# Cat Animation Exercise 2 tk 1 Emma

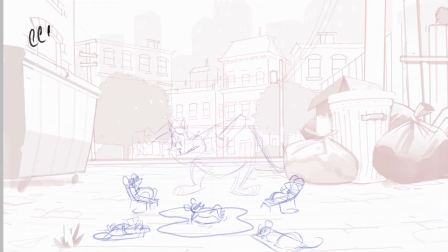I can tell you that I'm a very good hunter. I can tell you that I'm a very good hunter. I can tell you that I'm a very good hunter.
Okay, Emma. So you've got a nice little scene here.
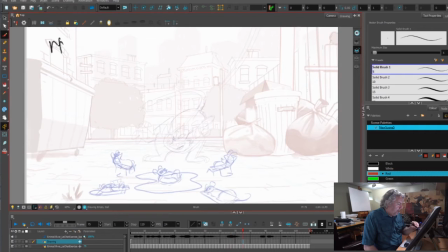A lot of the little mice sitting around this little pool swimming in it. it's very cute and clever I'm finding a couple things in your work that you'll have to focus on one is right
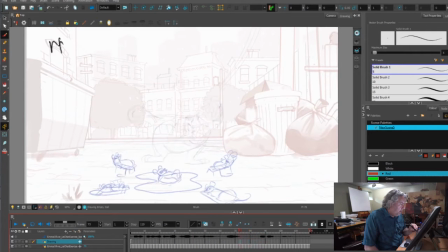here like in your in-betweens you're losing volume whenever the head is going like this a large head and then it shrinks and then it gets bigger because you're hitting the pose and then even here it goes look how small that head gets and
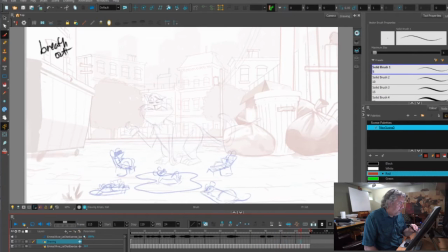then it expands and inflates so it's like his head is shrinking and enlarging so you want to always want to make sure your values I mean your volumes are consistent one way to do that is just to do it like a master drawing it's one of my lead animators calls a golden drawing
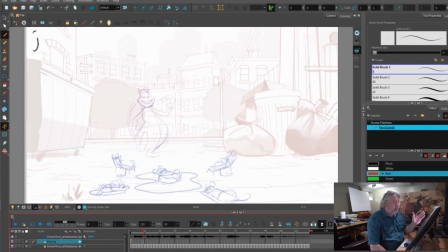a golden key and he'll keep it floating around somewhere he can pull it in check check the volumes just to make sure that that it's working the other thing to do is when you're posing out your stuff choose a few key poses where you really make sure that those three or four key poses
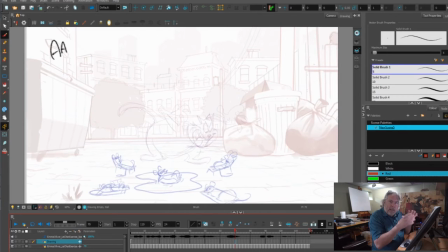depending how long the scene is in the action they're at key points and you you nail down the volumes on those and then you measure everything else off of those so that will keep you consistent I'm finding the walk is a little awkward although that's
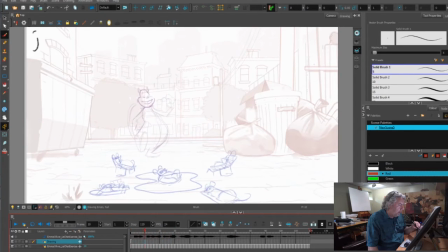it's working I can't say it's not working but there does seem to be a little bit of sliding like his back foot is sliding on that bit and here there's like a slip like he's on ice oh that
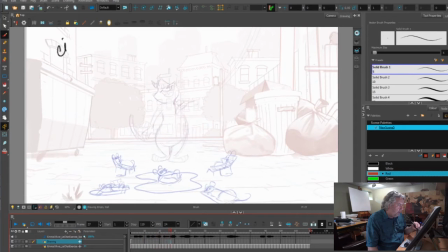right foot is slipping his right foot so just watch your feet and make sure you're not sliding too much and especially not rising up and down but you do it yeah I see you're sliding there as well so just watch your feet I
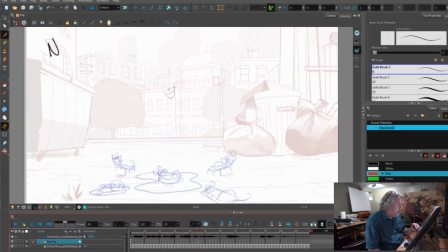think the you can work a little bit more on the lip sync you're getting some of the shape some of that's nice some of that's nice but you can push it even more you the especially the cartoon character one design like this the mouth is extremely elastic so you
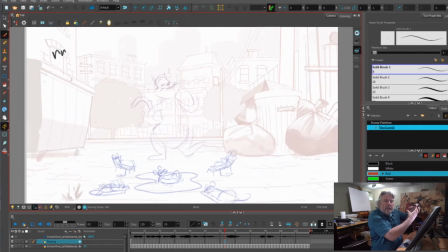can really push it around you can have that tongue and that open mouth on one side and it swings to the other side there's a lot you can do with that kind of a shape and one of the things you you think about as an animator is when you first get your character
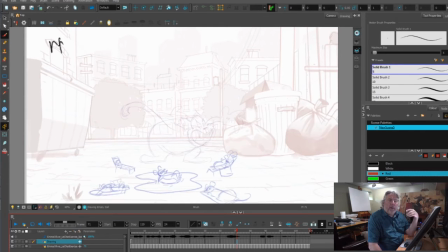that you're working with that you think about the potential movements and shapes of that of the the design the facial expression how is that a big mouth a small mouth what are the limitations some characters will have smaller limit some limitations on what the mouth can do you always want to find out
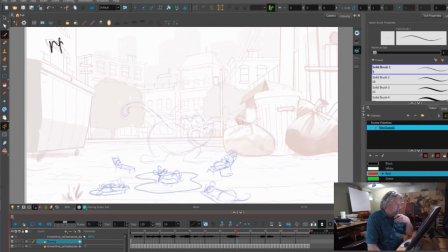where you can push always push and find the range of motion that is most acceptable for your character so I'm be able to read all this this is nice because this whole section here you know if you were to finish
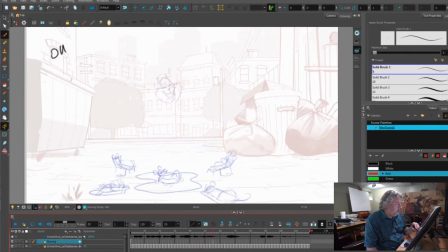it off it's very simple i'm not having to follow it around it's not a hundred percent i mean it's not as expressive as it could be but this is kind of nice these little poses here that you have nice posture i can see you've got some really nice thoughtful things happening here with the
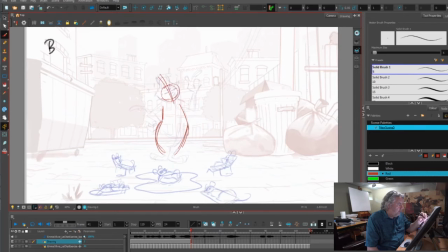face and the construction of everything very nice i love the way
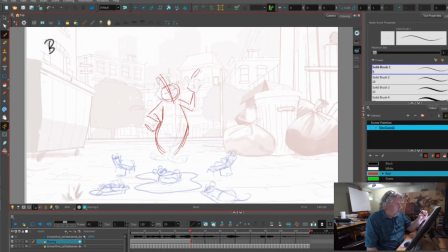the hand is there and the way you got the finger going around so that that's nice this one in front of that one kind of thing and it's nice that you kept the teeth in there because that adds so much character
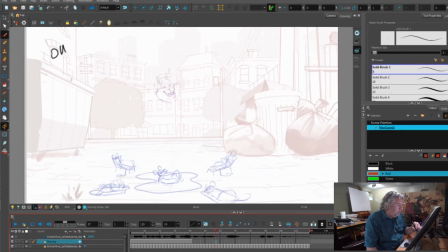you got a little bit of an anticipation here I would push it even further sometimes if you're working loose you can try things experiment while you're animating not everything you draw right the first time is
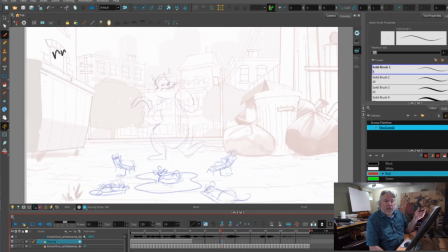the way you do it you can push that anticipation and then play it and see if it's working if it's giving you a certain pop whenever you have an anticipation in one direction before he moves in another direction it gives it a sense of snap and urgency so
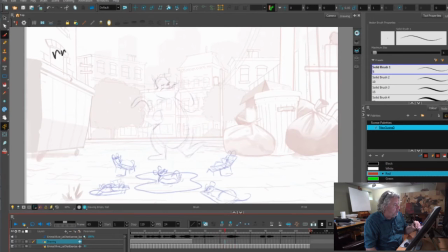that helps to sell the kind of work a movement that you're doing here but there might be just a few one two three yeah one two so you get
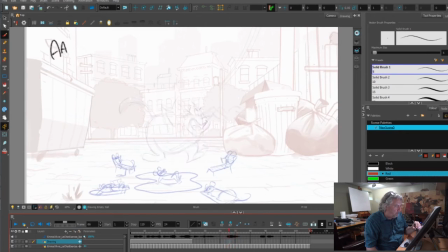two in-betweens in there but they're on fours you could probably put that on twos and that would get in there fine but you want to stay in this because he's doing this huge movement down to this one mouse and as as soon as he stops on the frame just one frame the frame after when he gets down you've already got him moving so he's not living in that spot where he spent all that energy getting to to settle it's just like a it's like a ping-pong or watching a pinball machine you want to live you want to get into poses and live in those poses sometimes it doesn't take much but you get down there you do an extreme overshoot you settle back in there just to give you know maybe six to eight frames if you can in that moment because that's it takes about six to eight frames for the audience to to catch something not necessary see it but to catch it and feel it um
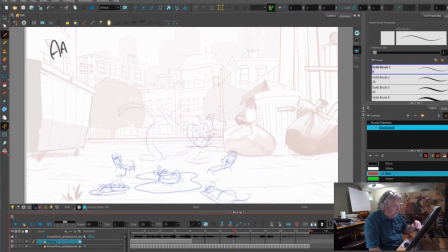and then then you stay there before you turn and move over here now it's nice that you've got this little head turn here but given the energy of him coming down like this i would want
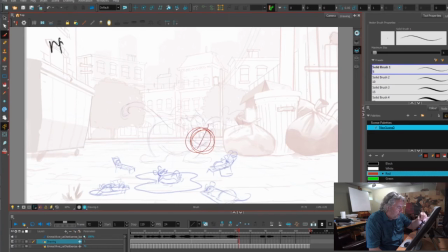like this pose to be more like the other one where he's going down he he's still in that movement of coming down so you want the head to sort of follow that right so
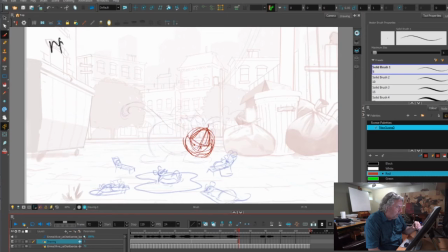he's down and now he goes oops he's down and now he goes here so he's moving in this direction rather than coming back and doing that like you've got and
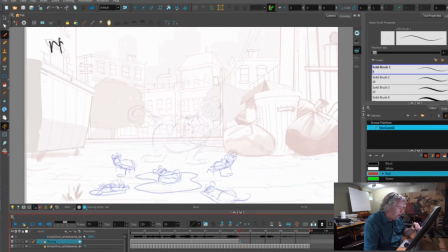you can get over there won't out here here I would not and have it on twos just put it on ones it's such a fast movement and you want that extra time just a few frames isn't could make a difference in a pose and